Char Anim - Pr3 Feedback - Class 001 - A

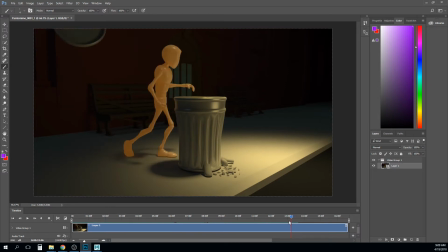(8:14)
It's just not having it all come back to this point together. So it's kind of that overlapping action part of it, right?
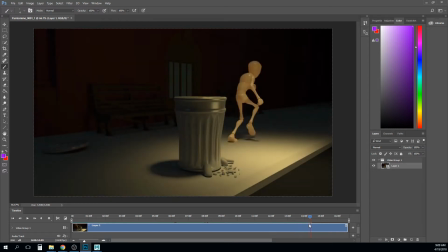(8:21)
It also feels like he gets to right here, kind of slows down, like his that, like as much as he travels quickly forward here.
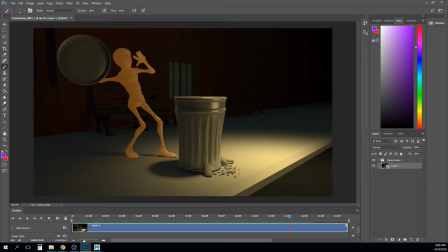(8:30)
Like look at let's watch his hips, right? It's like they travel quickly forward over to here and then hit a wall, right? And they sort of stop moving for a few frames, and then they kind of all start going together.
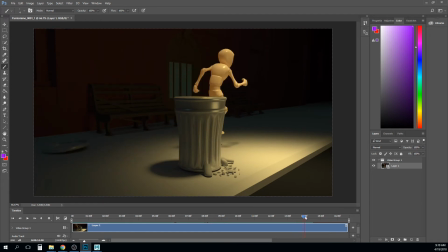(8:45)
So I think it's almost like there's a little bit too much of a hesitation right here, and I would just carry him forward a little faster off screen. Also kind of feels like it's hidden a little bit, but it kind of feels like he's got a little bit of a foot slip through some of this stuff.
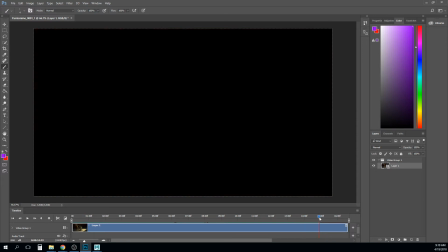(8:59)
So I think he just needs to travel a bigger distance as he's running away.
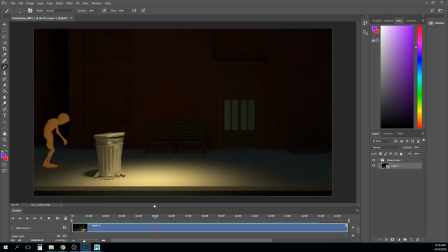(9:06)
Having said that, there's a lot of really good stuff. There's a lot of good stuff working in here. Again, I'm kind of the categories I break this up into is acting, staging, timing, and then polish and presentation. So you can see sort of the template of that here.
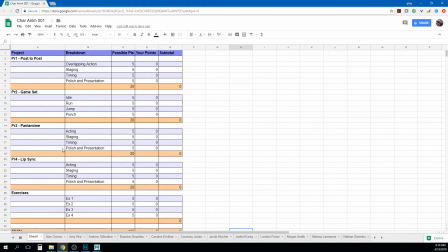(9:26)
Acting, staging, timing, polish, and presentation.
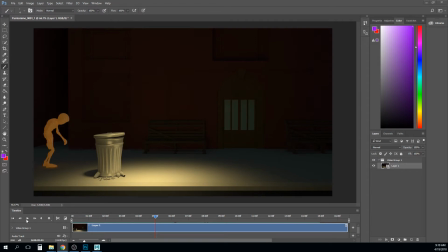(9:28)
And so in terms of the acting, I think you're getting some good stuff here, and you're getting this change of emotion of him going from being
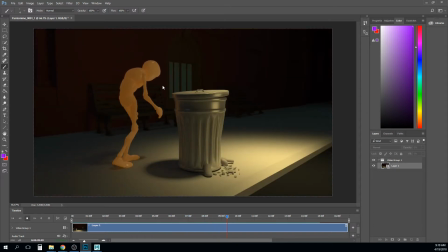(9:38)
depressed to curious, and it's kind of a sad curious,
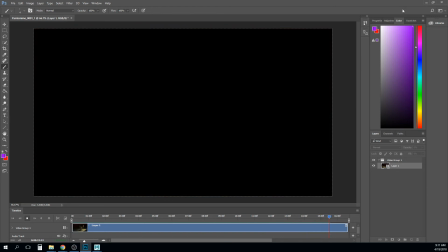(9:44)
to scared, right? So I think it's working pretty well.
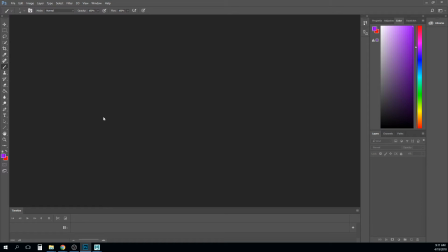(9:51)
I think really the biggest issues right now are sort of in the polish. The staging is actually looking pretty good though. So yeah, cool. So let's move on.
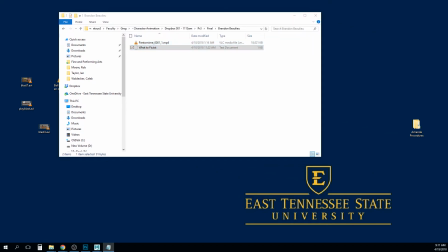(10:02)
And I'm curious what your list of things to fix are. Timing, it plays weirdly fast.
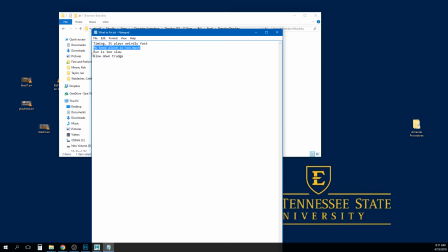(10:09)
My keep alive is too much. Yeah. I think that's probably where you're talking about the overshoot.
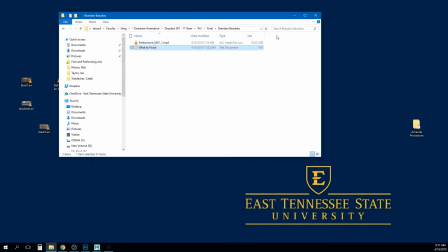(10:14)
Run is too slow. Slow down trudge. Yeah, I think those are definitely some good notes too. So Ryan.
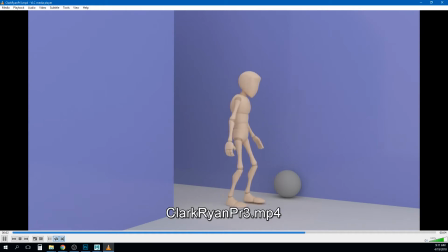(10:26)
Yeah, I think we kind of talked about. I know I gave you all notes in the critique, but this is fun. So I think the biggest note I have right now is sort of his hip shift right here at the end, or
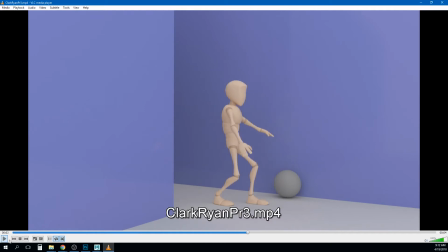(10:41)
more appropriately, like the lack of hip shift during these little foot shuffles that he has right through here. Like it feels like the feet are moving, but the hips aren't doing as much, right?
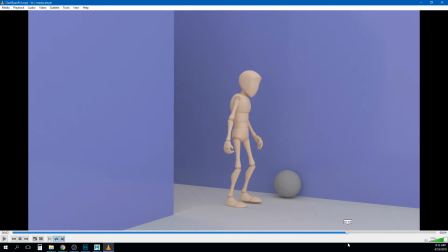(10:55)
And so it needs a little bit more information about, like, as he's up on this foot here, you need to nudge those hips over in this direction just to get him over top of that leg. So, yeah, overall, though, I think that there's a lot of good stuff in here.
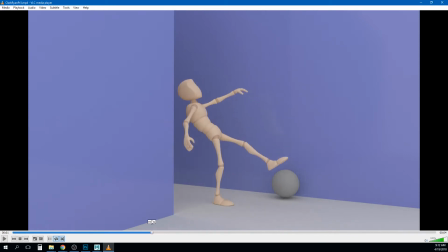(11:14)
I really like the way you sort of handled the this part here. Like, this is overlapping action here. The head and the chest come forward while the hips are still moving backward, right?
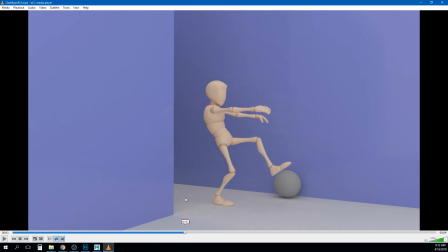(11:33)
And then they kind of pull them forward. Couple of little things to note. You got an IK pop on the knee right there when that happens. And then somewhere through here, there's a little bit of a foot slide back right there, right? I think if you're wanting that to feel like a step back, I would probably have it happen just a touch earlier.
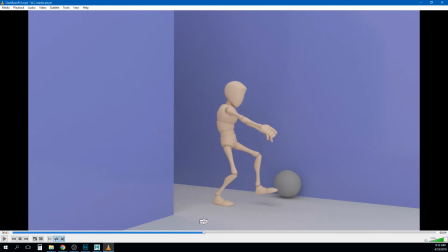(11:55)
It also gets really close to looking like he's going to kick the ball, but I think that some of that's just because the feet are in IK,
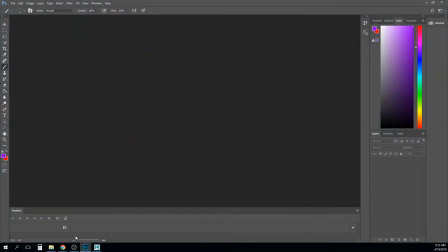(12:04)
you're probably going to get a little bit
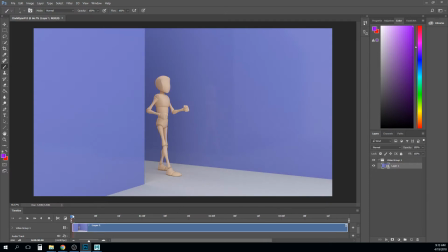(12:10)
of arc issues on that kick, right? So like we could track it. Actually, let's go ahead and do that instead of using it in this.
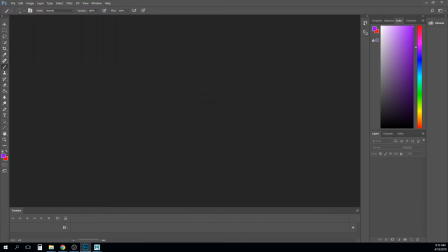(12:21)
Nope. Oh, what is that thing called?